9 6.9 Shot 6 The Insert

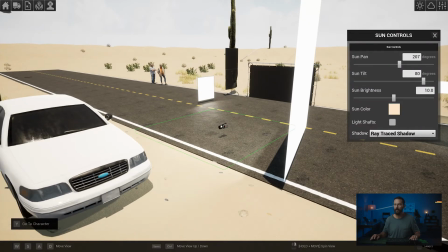(4:14)
If we, let's jump out of here, we'll go back in the camera, and we'll see what that bounce is doing. now that we've moved it more fronty.
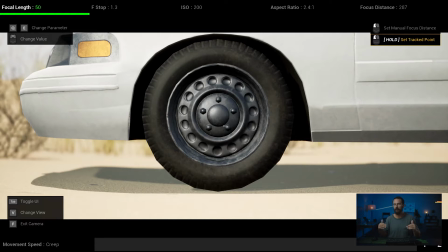(4:22)
Okay, so again, it's pushing level, and we don't really want to push level. Even though there's not any backlight, at least the front of the car is not being lit up.
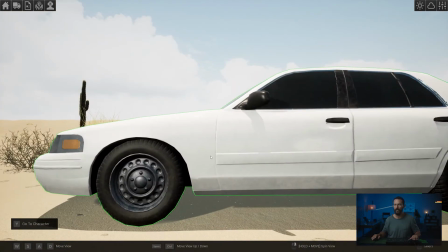(4:31)
At least the front side here is still in somewhat shadow. It's not getting blasted with front light.
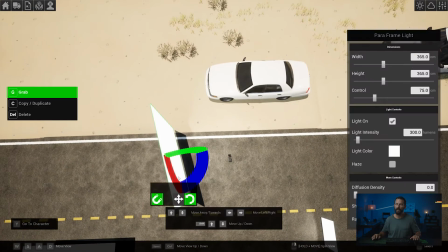(4:38)
So, what we're going to do now, let's come up here like this, let's take an overhead view, and I'm just going to move this bounce this way up.
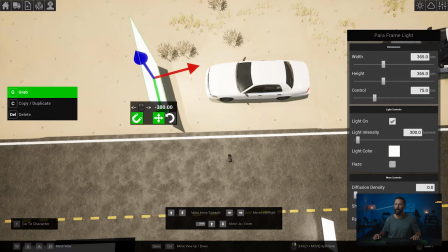(4:46)
So, you can start to see the shadow on the ground, see how it changes underneath the car. We just want more shadow going that way, like that, just so it ever so slightly touches the hubcap.
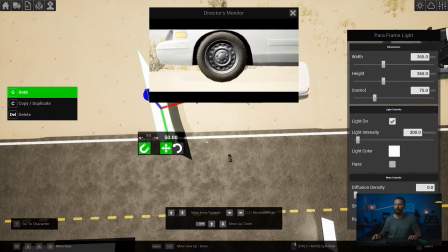(4:56)
And if we jump in here to the director's monitor, we jump over here, you'll be able to see the difference. See how really fronty there, the whole hubcap is getting lit up? Let's just find an angle where there's just a little something, just a hint, just somewhere in there.
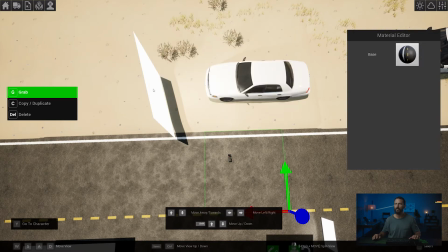(5:09)
So now you can see, if we get rid of the director's monitor, see how far over upstage, right?
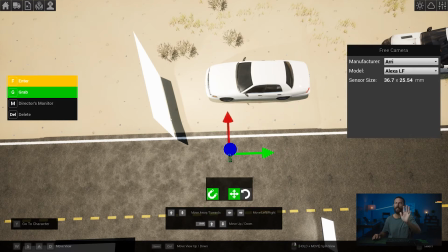(5:14)
The camera's here. Anything past that is upstage, right? And we want it that way.
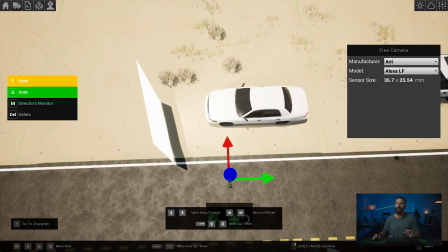(5:19)
And we want it on the same side as the light is coming from because the sun is straight up overhead.
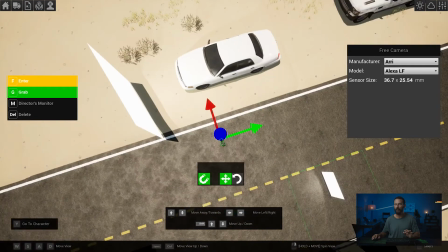(5:25)
So we don't want to be smushing light in from the other side from frame right over here. We don't want to bounce back in that way.
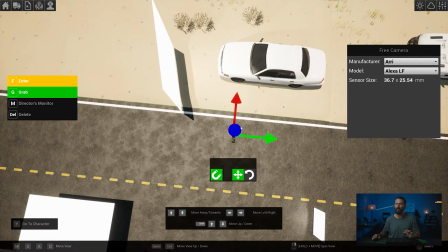(5:31)
We want to bounce back in frame left, the side that the sun is on. So let's jump back into our camera now.
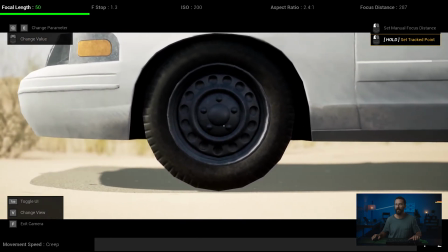(5:36)
We'll have a look at that. And even that, I mean, you get that nice little edge there on the ground, which is something interesting, but it's probably too hot here on the car.
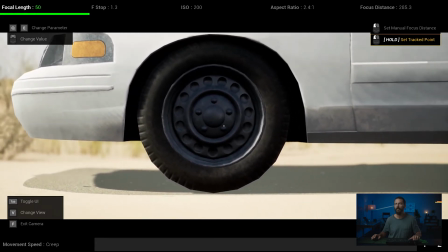(5:44)
So, you could either take care of that in the grade, or you can just put a net frame left.
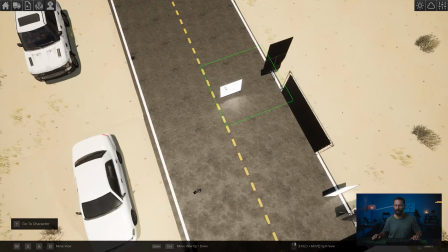(5:50)
And by net, I mean, you would just take a 4x net, which is, for our purposes, let's just use the floppy.
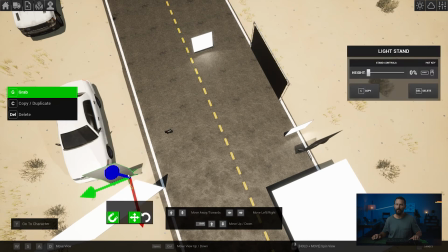(5:56)
We'll grab it and place it over here. You can see the shadow on the ground already.
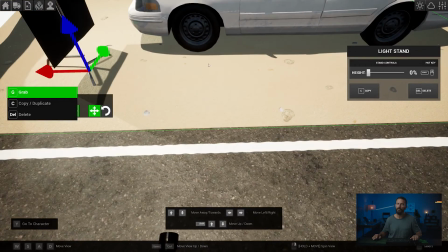(6:02)
It's happening, but we don't want to lose our light that is on the rim.
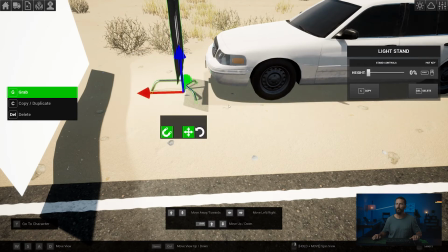(6:08)
So, let's just move it that way, right there. Oops, too far. We rotate it around a little bit like that. See how we covered up this, but we're leaving that little tiny leak there. It's hard to do because it's not letting us move too incrementally.
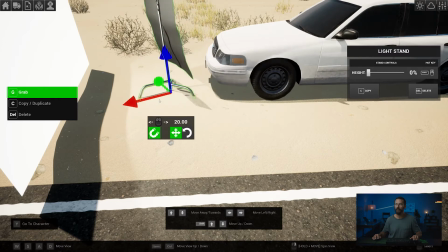(6:24)
Let's back it away so we get more coverage. That's close. Let's rotate it again. Something like that. And then move it a little bit over.
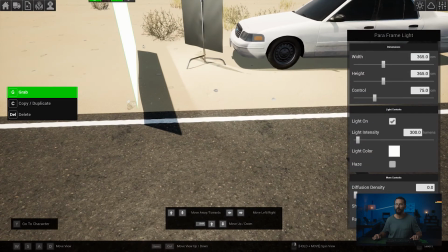(6:35)
Are we going to get it? Let's move this down. Move this down a little bit like that.
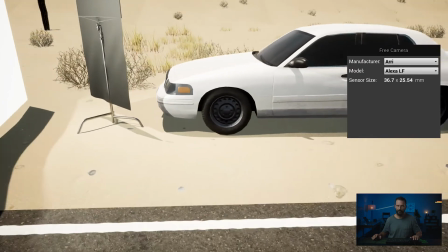(6:43)
Alright, so we're just taking away the front there, let's see what it looks like. See how you get that harsh shadow?
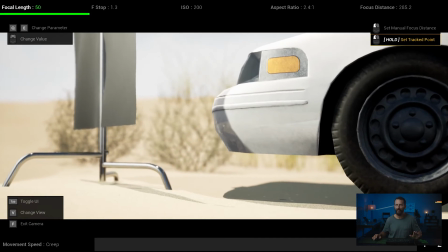(6:49)
Just imagine that this is a net rather than a solid, they don't have any nets in this program.
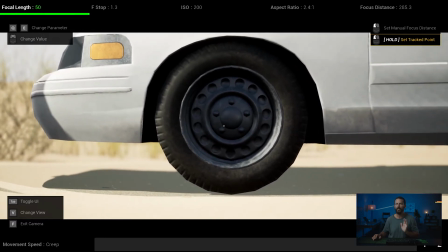(6:54)
But the net is just going to take it down depending on the thickness that you use, it's going to take it down half a stop or something like that,
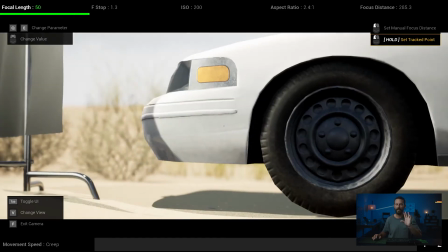(7:00)
just so it gradually feathers across the image rather than just having a big giant bright spot because we have our bounce over there.
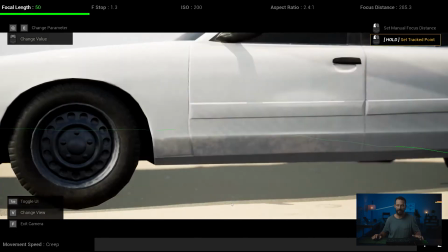(7:07)
And then if we're still getting reflections that we don't like and they're too distracting, Behind the camera, I probably should have done this first.
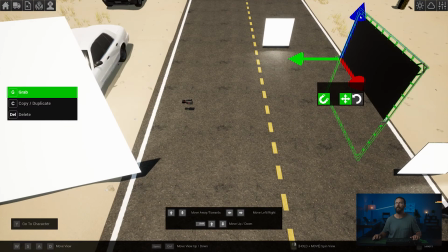(7:13)
I would always place the biggest black that we have. I'm going to place it right behind the camera. We don't want that.
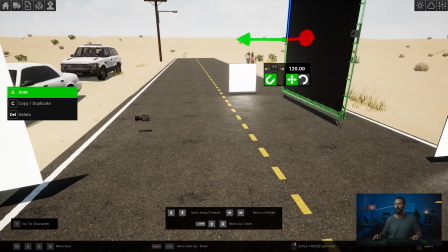(7:19)
So, something like this, bring it over here. And place it right behind the camera.
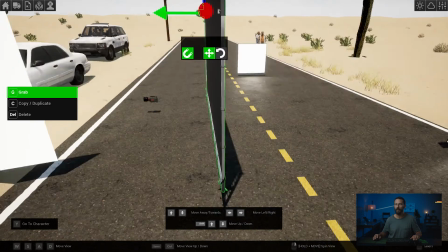(7:25)
Because it makes it easier to see the monitor for me when I'm sitting there working at the monitor. Provides a little bit of shade sometimes if you're going to tilt it overhead.
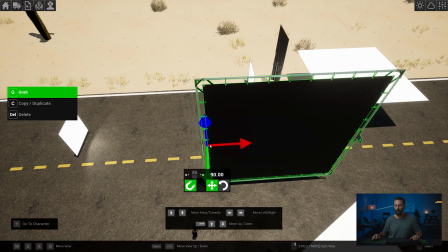(7:33)
But then it also gets rid of all the reflections. So, let's move that into position. Right behind the camera.
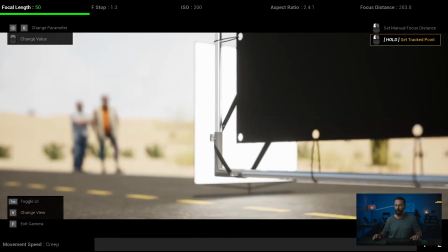(7:38)
and we jump in here, and this thing should be right behind us, which it is right there.
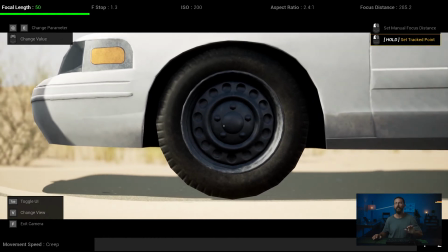(7:43)
Okay, then we get this shot, and that just, again, helps you control the contrast by taking away all the frontal fill.
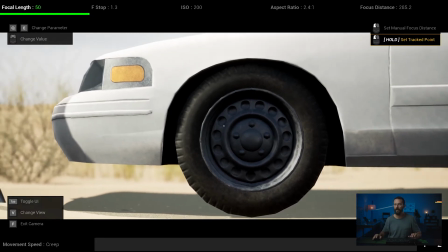(7:51)
Frontal fill, when you're doing day exteriors, is your worst enemy.
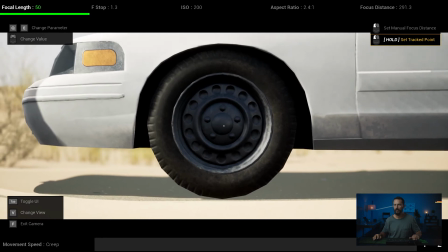(7:54)
So let's back up a little bit, go a little bit left, and that is our shot.
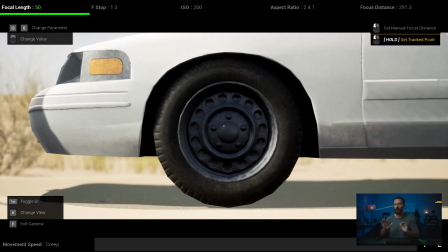(8:01)
Right there, okay? So net frame left, little bit of balance to add that edge on the rim, black behind the camera.
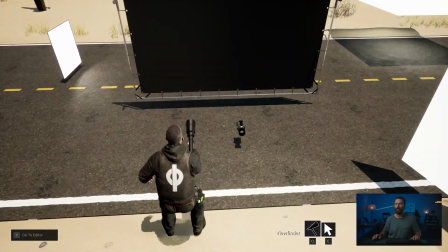(8:08)
We'll just go quickly walk around so we're all on the same page. Right, camera nice and low to the ground, probably on a hi-hat or something like that.
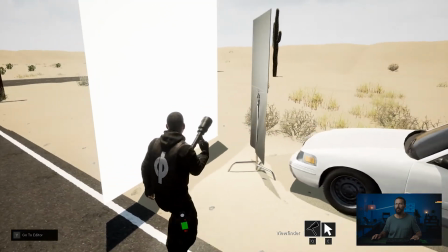(8:14)
That little tiny edge on the tire. This net here rather than the 4x floppy to take down the bounce that is going into the car.
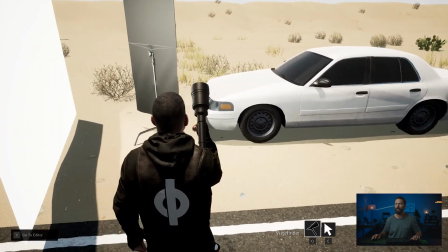(8:22)
Because this bounce, most of it is gonna hit the front of the car here which is gonna really heat up.
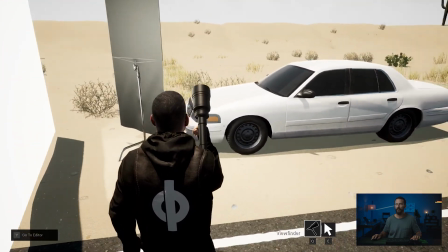(8:26)
We only want that little bit that is hitting the tire and to have it gradually fade down the car.
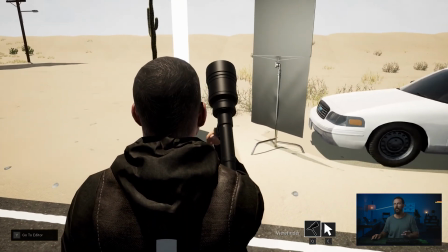(8:32)
Now we can do that a bunch of different ways. You can angle the bounce, but here we're just using that net to take away some of the level.
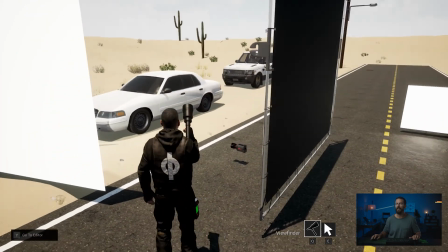(8:39)
And then we've got the neg behind the camera. And that is it. The rest of the time, you are stalling.
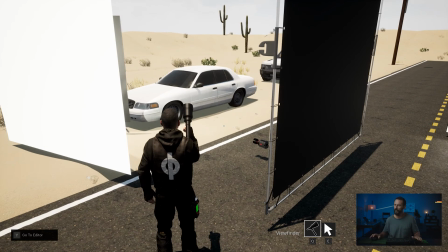(8:44)
You're saying, oh, maybe we should, should we change lens? Should we try a different, do we need another insert? Do we need the, you know, the over the shoulder phone shot or something like that? Is there anything else we can do in this time of day?
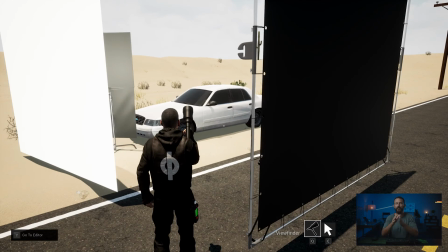(8:54)
Because it is still very, very harsh. But that is the look at the insert shot, nice and easy, not too much changes. It's just about finding those angles and because we played the schedule right, and because we put this stuff in the middle of the day, we're going to be able to take a shot like that.
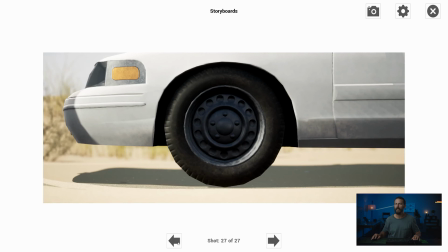(9:10)
If we go to the storyboards, we will be able to take a shot like that and grade it into the same world as this, right? Because the shadow is at least, again, behind all of the images or to the front, I should say.
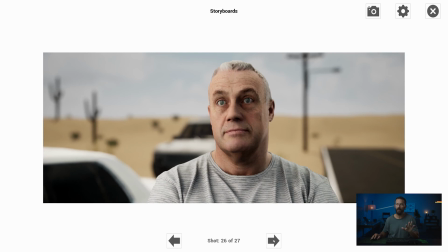(9:22)
The light is behind the car. So just taking these,
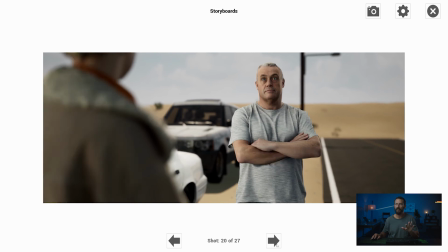(9:25)
matching them, grabbing this shot here something like that and matching it with this and then
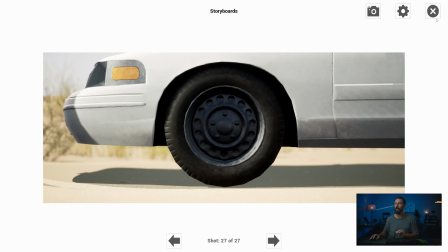(9:32)
cut to this it's all starting to feel like it's in the world of matching which is exactly what we want from the shoot day so next we're gonna take a look at the reverse this will be the major flop in the schedule and probably the thing that will eat up the most time apart from the original over-the-shoulder shot that took up quite a bit of lighting time so that's what we're gonna jump into next